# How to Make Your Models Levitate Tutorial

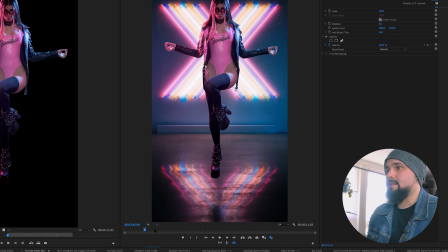20:47 So with the screen, we'll zoom in to fits, we'll turn off the guides and we'll play it again.
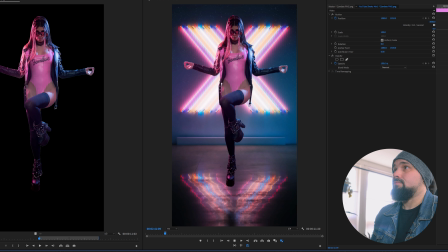20:52 And you can see now the whole animation. So there it is, she's hovering.
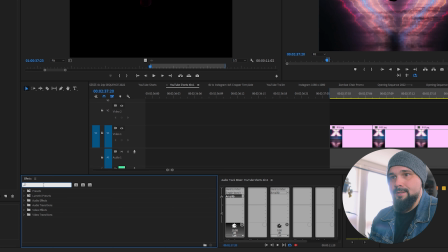20:58 Now I'll show you how I did that blur zoom in part in the beginning. All right, so in the effects, we're going to type in camera blur, and there it is.
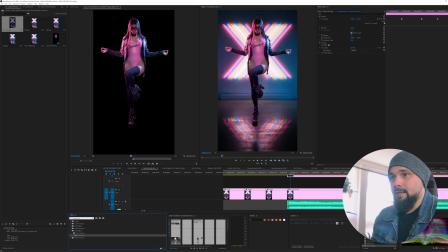21:06 And then make sure you're selected or you have the PNG of Zombaebby selected or whatever file you want to blur, and drag and drop that on there.
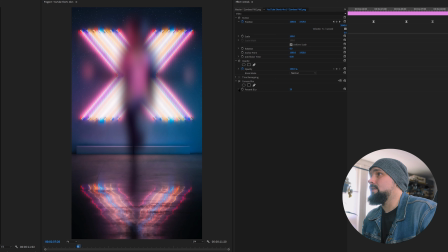21:14 And you can see there's the blur. So what we want to do is we're going to take the blur down to 0, and we're going to go to the front or make sure we're at the beginning of this frame. So let's shrink this a little bit.
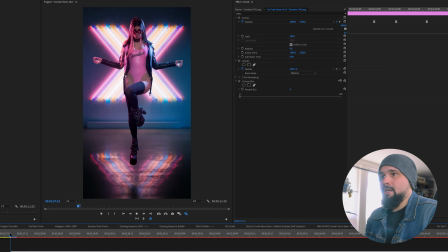21:28 So there's the beginning of the frame. So what we're going to do is we're going to go, let's say 3 frames in, and then we're going to drop a keyframe here by clicking the stopwatch.
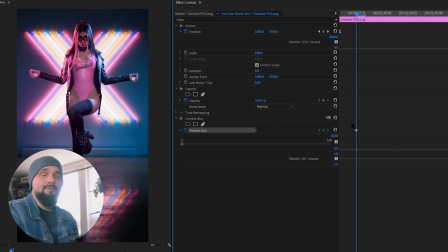21:42 So now we have, let's zoom in here. So we have a keyframe here of Zombaebby being perfectly sharp. So now we're going to go to the beginning of the sequence and we're going to drop another keyframe. And in this one, we're going to blur it by, let's say, I don't know, 30. So now she's going to blur into existence.
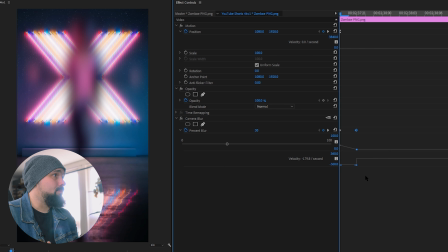22:01 Woo! All right. So again, if we click on the keyframe, we can grab these nodes here and we can kind of ramp it. So she blurs in nice and quick. So now we got this shape going on. So if we play this, she'll start off super blurry and then just appear.
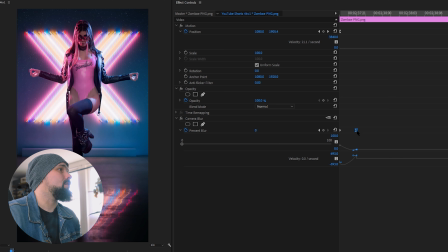22:18 Well, maybe too fast. So let's elongate that a little bit.
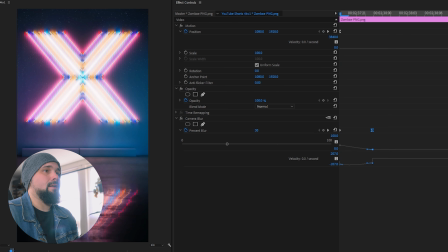22:24 Create that ramp like that. And let's play it again. There we go, perfect.
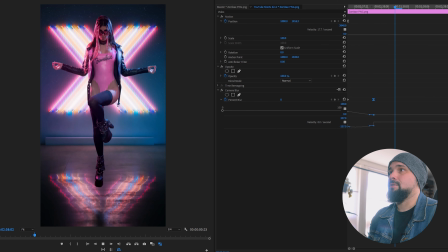22:30 So if we create the in and out point like that, we can watch that a few times. And that's exactly how I did it before.
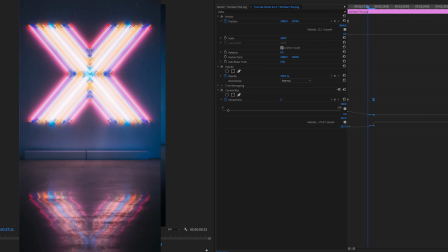22:38 And that looks pretty good. And it gives kind of this like mysterious effect where she just kind of appears.
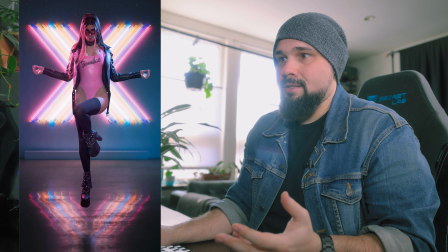22:43 And she of course blurs in at the same time that this BG4 frame appears with her shadowed foot.
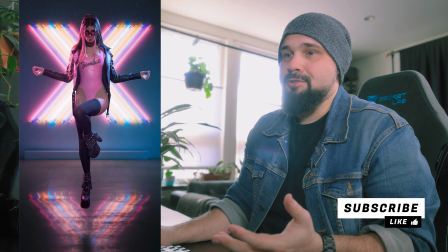22:49 Wouldn't make sense if she appeared before her shadow.
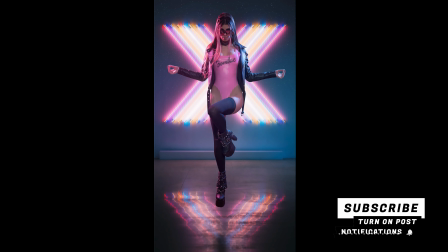All right, this tutorial's over. Give it a thumbs up if you enjoyed it. Leave a comment down below. And here's the thing. Here's my Instagram. Here's my Twitter. If you guys create a little project and you want to show it to me, you can link me on Instagram and Twitter. And I'd love to see what you guys created after learning what you learned from this tutorial. So that's awesome. Let's all keep learning and creating. And now here's the thing. If you want to let me know what kind of content you want to see on this channel, watch this video right here and leave a comment in the video and let me know what kind of content. Do you want to see more photography content, more videography content, or a mix of both, more tutorials? Let me know in the comments on that video. All right, with that being said, peace out. See you guys in the next video.